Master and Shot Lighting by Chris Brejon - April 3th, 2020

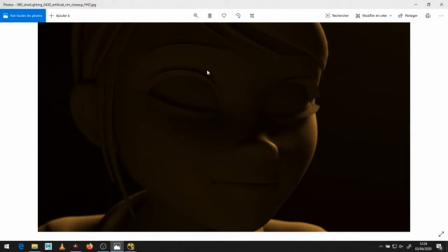(28:47)
Okay, I remember how I, analyzed it, and so there were like 3 lights on Jesse and Eisenberg, and this is the rim light. You see the shoulders. I'm really matching closely to the social network. Okay, same thing here.
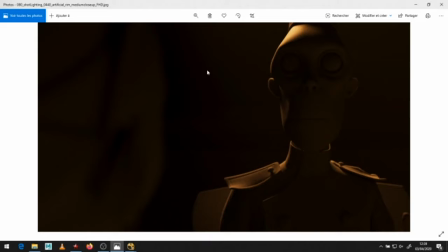(29:02)
Okay, there is a rim for the zombie, and zombie is called Zoma, and you see here the strong impact on the shoulder.
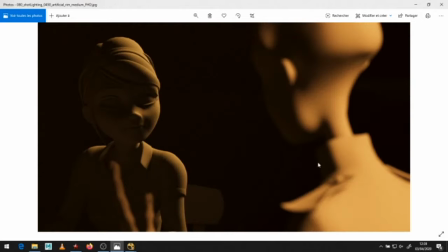(29:09)
Okay, so here you see here definitely there will be an issue. You see how the foreground is backlit. I mean, it's backlit, is front lit actually. This is an issue. This doesn't look good. Okay, generally, once again, I use the word generally.
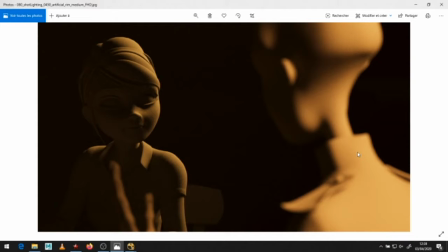(29:25)
We want the foreground to be dark and contrasty. Okay, generally, most of the time. You could do a picture where it's very bright. I don't know, but generally for this kind of setup, we want why do we want it dark and contrasty? because I want the eye of the viewer to go to Mary's face.
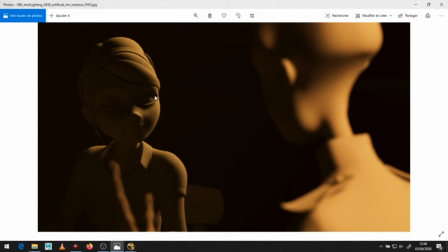(29:43)
Okay, I don't want the eye of the viewer to go to the zombie's back. The zombie's back is boring. Okay, it's useless. I don't want the viewer to watch at the zombie's back. I want the viewer to look at Mary. So I know for a fact, I know for sure that I will put the zombie in darkness when I do shot lighting.
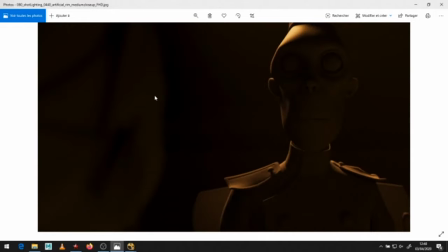(30:02)
Okay, right now master lighting is working fine. I cannot improve this on master lighting.
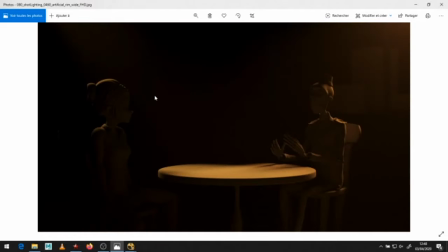(30:08)
Okay. And this is the rim lights in the master lighting. There is definitely room for improvement here. We will see about that later. Why is there room for improvement? It's not affecting the face. You see this, the rim on the hair. It's not very interesting, right? It's kind of boring.
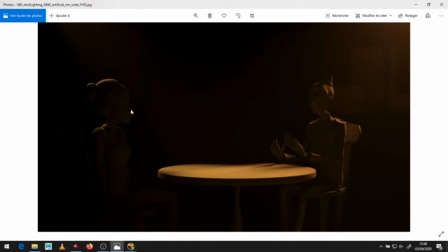(30:25)
We could have here a really nice outlining of the face. You know, there is a nice modeling and shape here, okay? So I know that I will tweak the rim light as well on this shot, okay?
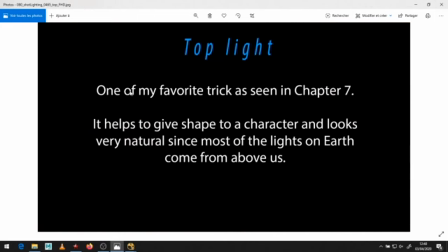(30:35)
Top light, okay, so one of my favorite tricks, I talk about it in chapter 7. So what does it do? It helps to give shape to a character, and it looks very natural because most of the lights on Earth come from above.
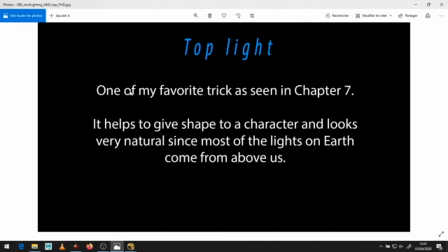(30:50)
The sky, the sun is always above us. When you take the subway, the light is above you, okay? If you want to do something scary or unnatural, you light from the bottom, because it looks very unnatural, okay?
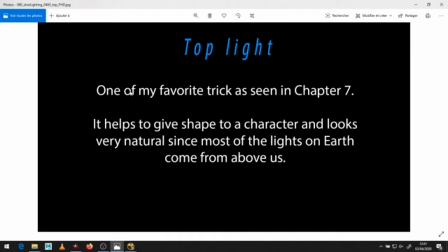(31:06)
And this is why the top light is very interesting, because it comes from the top, it looks natural, okay?
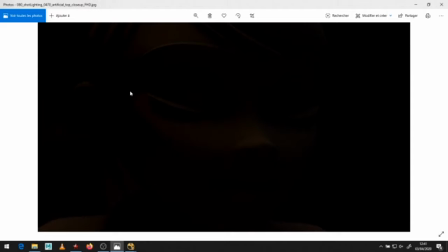(31:11)
So it's very soft, okay? Maybe you don't see much here. I will jump to another frame, you see? But it's just doing this kind of, very soft shaping on the characters, and it's just helping a bit, to give a bit more shape, okay?
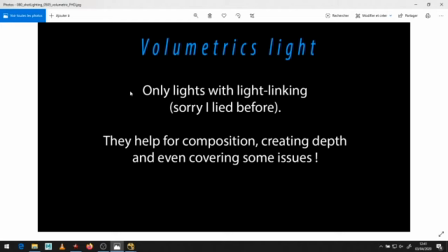(31:27)
Volumetric lights. Okay, sorry, I lied before. I have a couple of lights with light linking. They are the volumetric light, okay? I don't want them to light the geometry, only the volumetric box in my scene, okay?
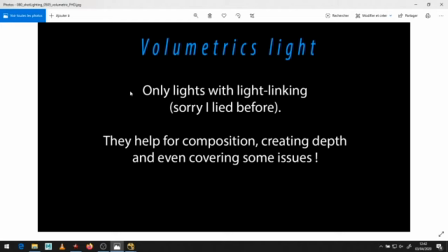(31:42)
And they help for composition, they create depth, and even cover some issues. I can tell you for a fact that I have worked on some productions where heavy volumetric effects were used to cover geometry issues, penetration issue,
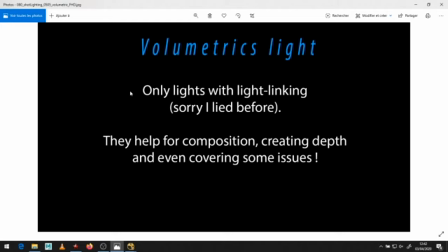(32:00)
etc., etc. So it's a win-win for everybody. It looks good and it helps to work faster.
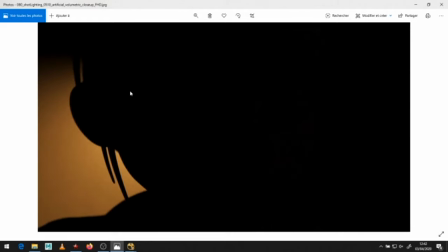(32:06)
Okay. So this is the light for the volumetric on the first frame, on the second frame, on the third frame.
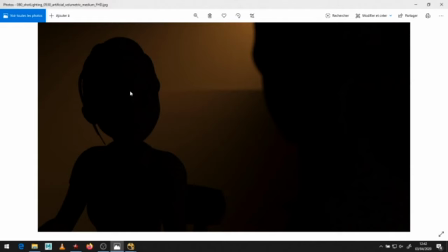(32:14)
You see there is a ray of light behind her, and this is on the wide shot.
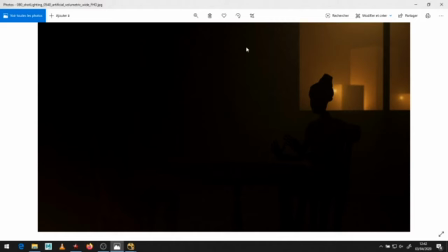(32:19)
Okay. We'll talk about the city light rig a bit later. I'm trying, just to keep a fast pace here, but I'll explain what I try to achieve, okay?
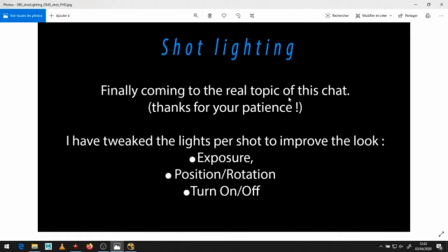(32:31)
So just to show you quickly,
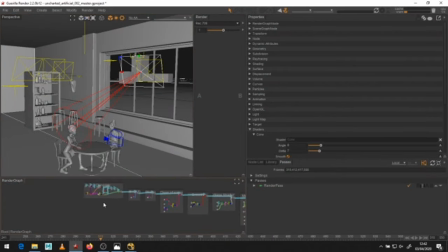(32:33)
because someone asked me this week about volumetric and how do I work and what kind of setup do I use.
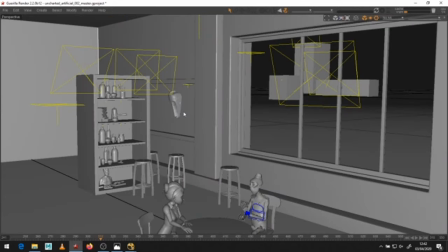(32:40)
I will pass it right away. Okay, I have a question from Ryan about volumetrics, so let's answer this.